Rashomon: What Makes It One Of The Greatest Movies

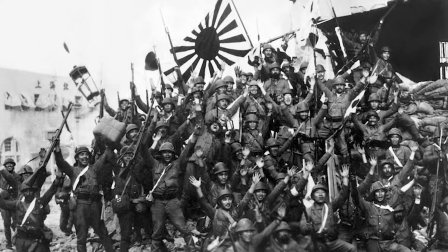In 1950, when this film was released,
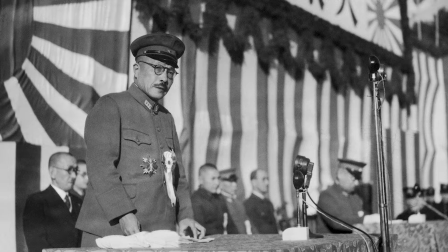it was right after Japan lost a war. and perhaps a lot of Japanese were feeling lied to at the time by their own government.
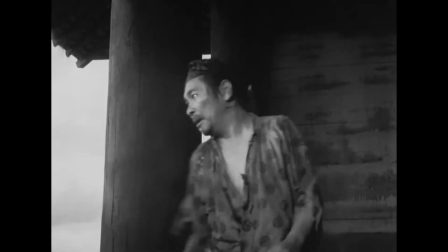They were probably questioning the war and if it was even necessary.
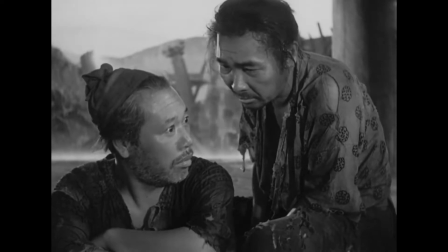Also, what were they fighting for and now what were probably the questions being asked at the time.
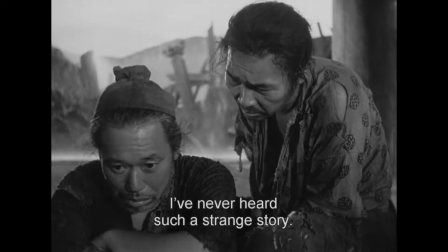There was really no more trust in judging what was right or wrong.
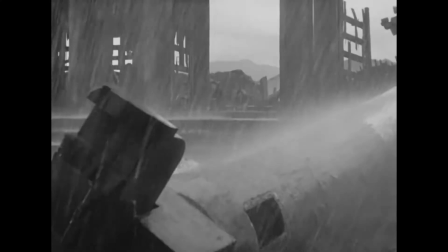Also, I'm not really sure what the significance is, but this film uses triangles and the number 3 a lot.
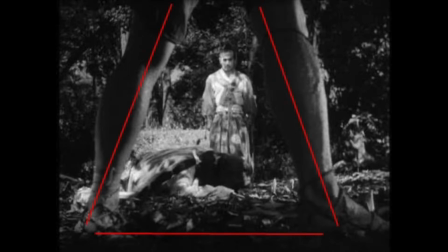Like right here, we have this shot where it's a triangle within a triangle. There's also three different settings to the story.
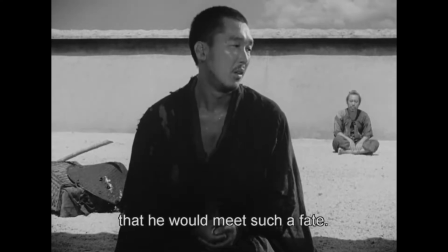The Rashomon Gate, the forest, and the courtyard. The crime itself has three people involved.
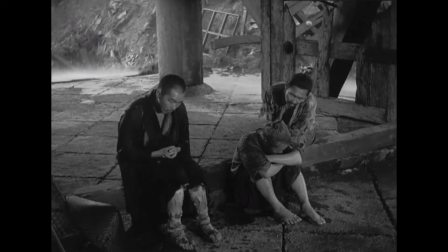Also, there's three people under the Rashomon Gate. And each set of three is an unstable triangle. The forest itself is symbolic of a place of darkness where light and truth can't penetrate.
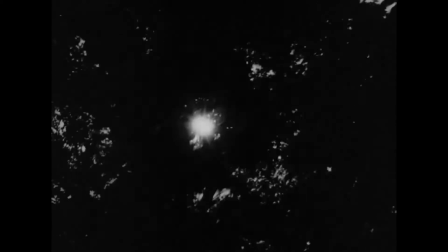The light trying to shine through the leaves symbolizes two major conflicts of the film.
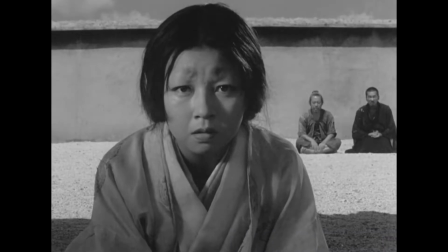Is there good people and can we really trust anyone? The light itself casts shadows of doubt on the viewer.
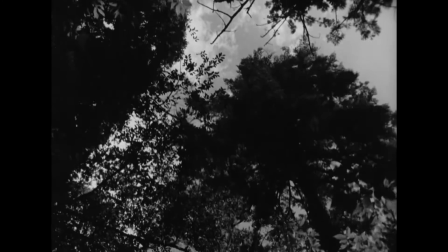Everything we learned in the flashbacks could be wrong. We were only seeing what the eyewitnesses say they saw. It's like a light trying to penetrate through the branches. The truth just doesn't come out.
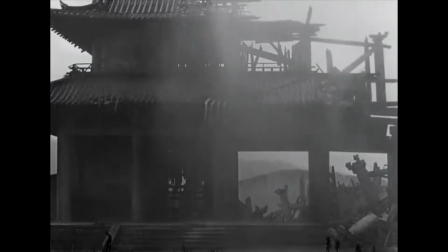The Rashomon Gate represents the search for truth. It's basically falling apart.
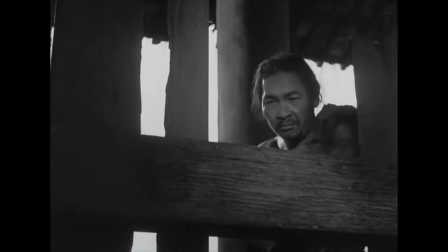The beggar is even seen tearing it apart. This represents himself giving in to the darkness with the lack of honesty and good people in the world.
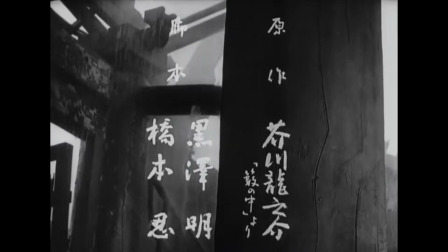The pillars represent the morality holding everything up but later we see it falling down.
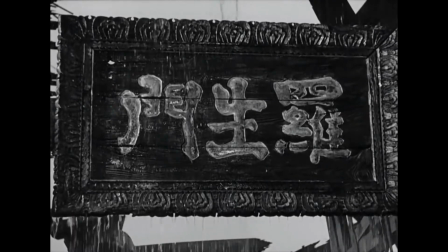One cool bit of trivia is the rain itself is actually artificial. Black ink was used to make it show up on the black and white film.
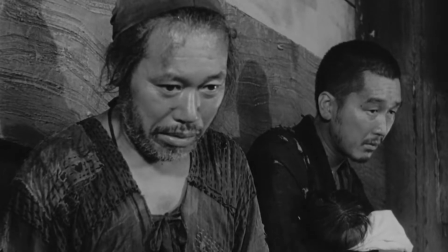There's even a scene where we could see the ink briefly on the woodcutter's forehead.
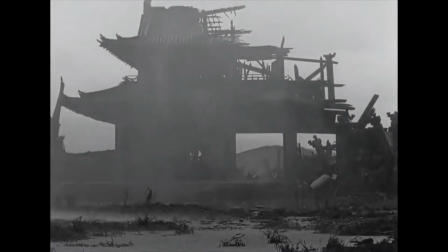The rain itself could represent natural disasters and corruption in this world.
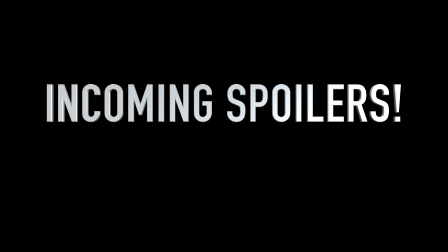So now I'm gonna be getting into spoilers. If you still haven't seen this film please watch it.
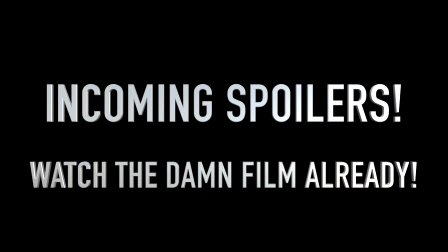Everyone gets something different out of it and my own interpretation probably won't be the same as yours.
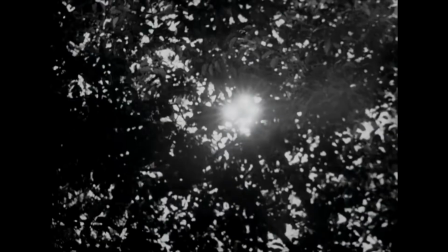When the wife is seen being sexually assaulted we watch her look up at the light
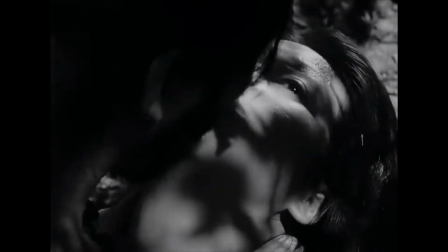but it's being blocked by the branches. we then see her give up and her
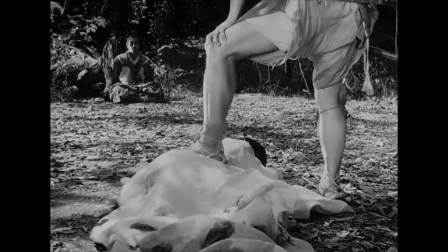light goes out the light and shadows are symbols of just the eternal
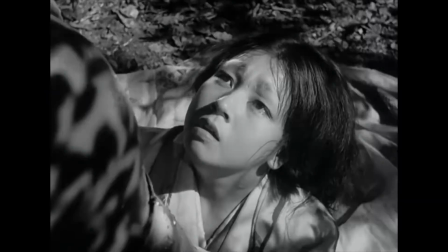conflict between morality being light and the darkness which is the
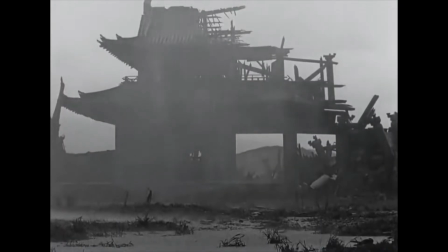corruption the opening scene where we see the destroyed temple and the woodcutter and priest are sitting hunched over in the rain
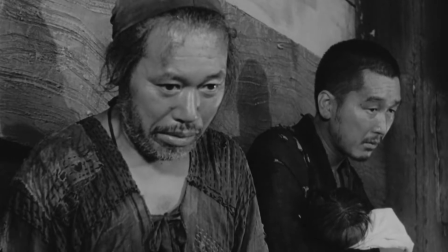we see that they're depressed about the world and this is symbolic of japan after horrifically losing the war.
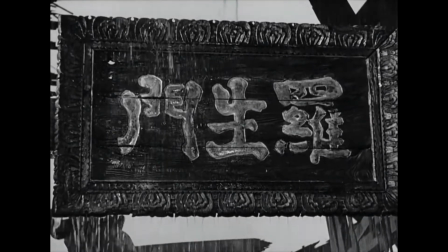They're just left in the rubble wondering how and when and if they'll ever pick themselves
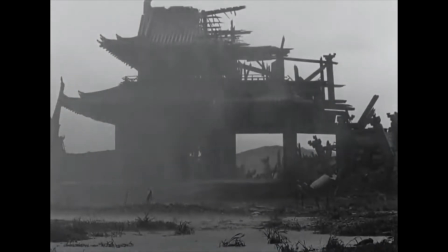up and who truly is responsible for this and they're now living in a world full of uncertainty.
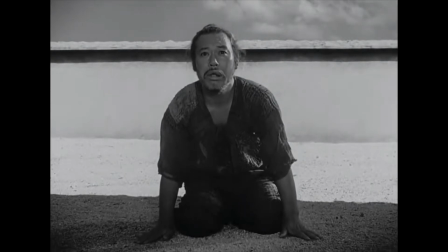The third setting of the film takes place in the courtroom and here we see sunlight and it's outdoors.
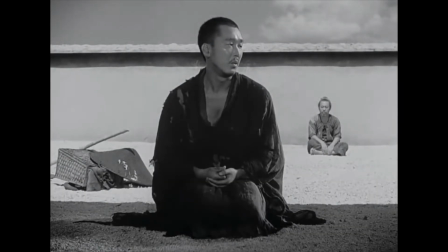Yet if you look there's a shadow cast on every single one of the witnesses. this is a shadow of doubt the characters face us we never see the
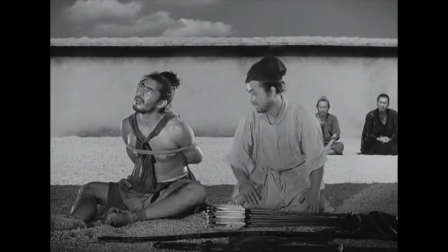judges so we're the judges and it's up to us to decide who's
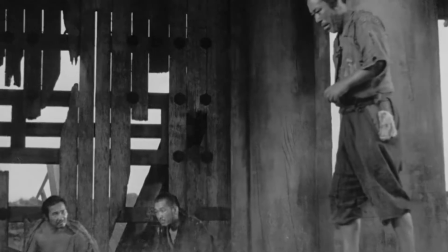lying and who's telling the truth the entire film questions whether good people
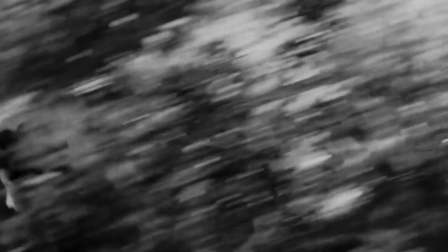really exist in this world everyone in the film is basically corrupted in some way or another the fact that everyone
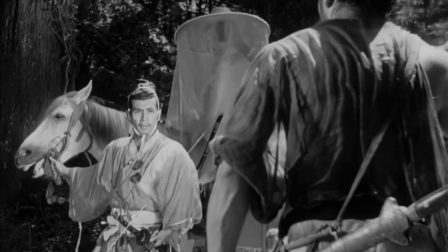would lie about the story just to make themselves look better states just how people naturally choose what they want to believe.
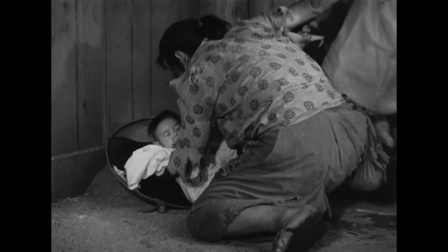At the end we see the beggar and he robs an abandoned child and then runs off.
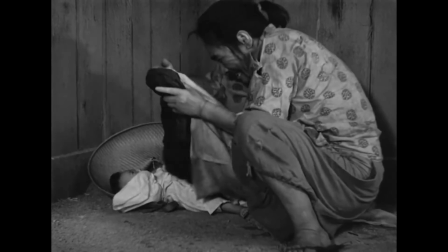He states that the only way to survive in this fallen world is to be selfish.